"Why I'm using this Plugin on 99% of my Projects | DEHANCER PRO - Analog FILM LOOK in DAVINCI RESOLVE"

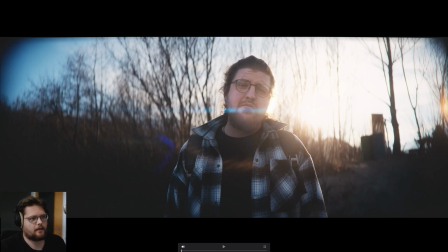(8:33)
What I really love here is when we can see the hair here, the fine thin hairs. It's a pretty sharp image. Although it's soft, it's still pretty sharp. Also the focus is a little bit off. It's pretty much here around the hair.
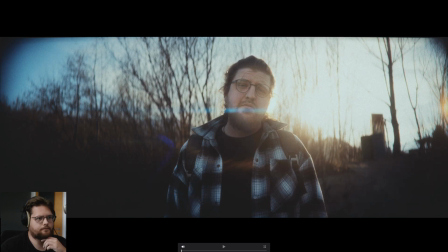(8:48)
And when we now add Dehancer, we can see that the grain is going all over the hair.
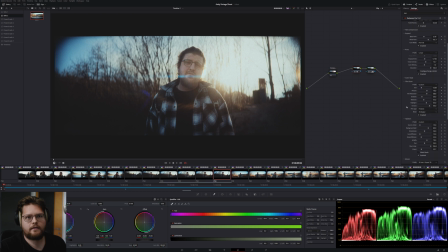(8:55)
And I also turned down, here we can see the settings. I also turned down the film resolution quite a bit. So when we gonna put that back to 100,
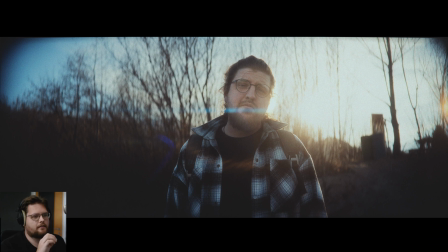(9:06)
you can see the image is pretty sharp, and this also makes the effect look kind of a bit cheap. So we can really see the grain here, but it just looks over sharp, and it doesn't look like analog film. It just looks like a grain plugin that's laid over the image itself.
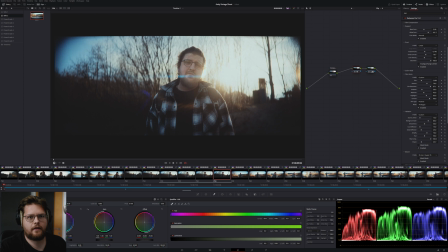(9:22)
But if we turn down the film resolution, we kind of see the image becoming a bit softer, and we lose a little bit of resolution. But I just loved it here. Maybe that's too low. We can see we can really turn it down until it's a blurred image.
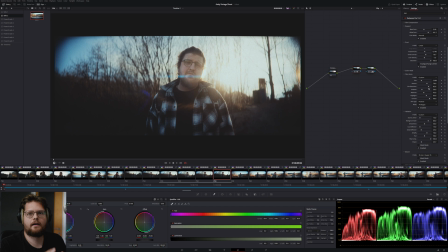(9:39)
We don't want it in that case, especially not that much. But I really love that we can really exaggerate all of the effects. So the overall photo workflow in DaVinci isn't that great, but it was the best option for me to deal with the anamorphic de-squeeze. If you're interested in how you can create different kinds of workflows in all the different photo editing apps for anamorphic photos, you can watch the full guide here where I explained in all the different photo apps how you can create your anamorphic photo workflow. I'm pretty happy with the results.
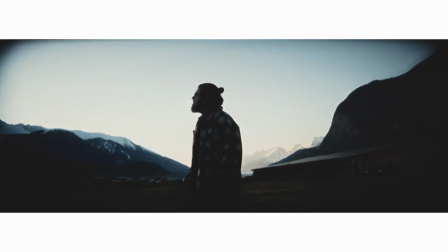(10:09)
The images give off this feel as if they were stills from this movie with all the characteristics necessary. Okay, so now the whole analog emulation, of course it's the most obvious way how you would use the Dehancer plugin, but as I said before, of course I don't want to have the simulation on every project and on everything that I'm doing, but as I've teased before, I'm using it for nearly all of my projects. There's this other different way how I'm using it. Now I'm going to tell you about it. Okay, so the film simulation of Dehancer, as we've seen before, also greatly affects the color, the hue and the saturation values of an image. And while the main focus, of course, is the analog simulation process, as a side effect, it is also kind of uniforming color and brightness values that are closer together. Also because of the limitation of the black and the white point, it can also uniform the perceived brightness of different shots that are pretty similar. So that means by creating an overall look with Dehancer for a specific scene or even for a whole video, you can, for example, take shots that consist of a multi-camera setup or maybe because of slight changes in brightness or color temperature when, for example, relying on sunlight during a shoot. Then most of the time it takes the longest to match the last 10% of a shot. And this is exactly where Dehancer comes into play. Let me show you what I mean. I just like to use it to kind of merge all of the shots, all of the colors within a shot from different angles to make it look more uniform.
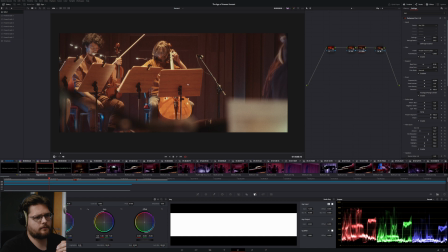(11:37)
And here there's a really good example. So we shot this concert. It was about 16 cameras that we had placed in total. I'm going for a pretty heavy grade in that case. So this is just one angle from one perspective. I've done some preparing on every camera, but it's just to get like a more neutral look.
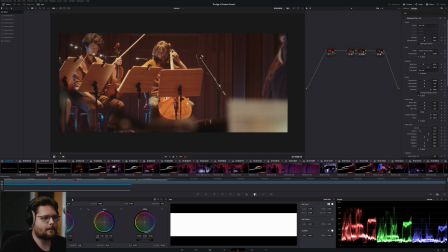(12:00)
Just going for a Rec. 709. And then here I'm using an adjustment layer over all of those shots. And here I'm just going for a specific look. In that case, I've even used two instances of Dehancer. And I'm also using two different film emulations.
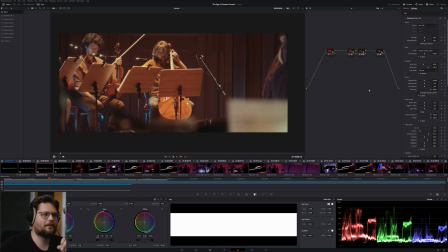(12:17)
So I don't think this is really going for a faithful emulation look, but I just used it to get a specific look. And what we can instantly see here is the before. So those are pretty intense red lights, and the scene overall doesn't look that good.
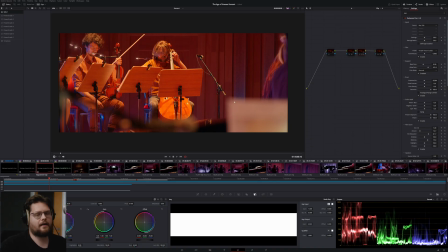(12:34)
Also, I don't really like the skin tones there. The actual color of the skin tones are lost nearly completely. And this is how it looks with the grade.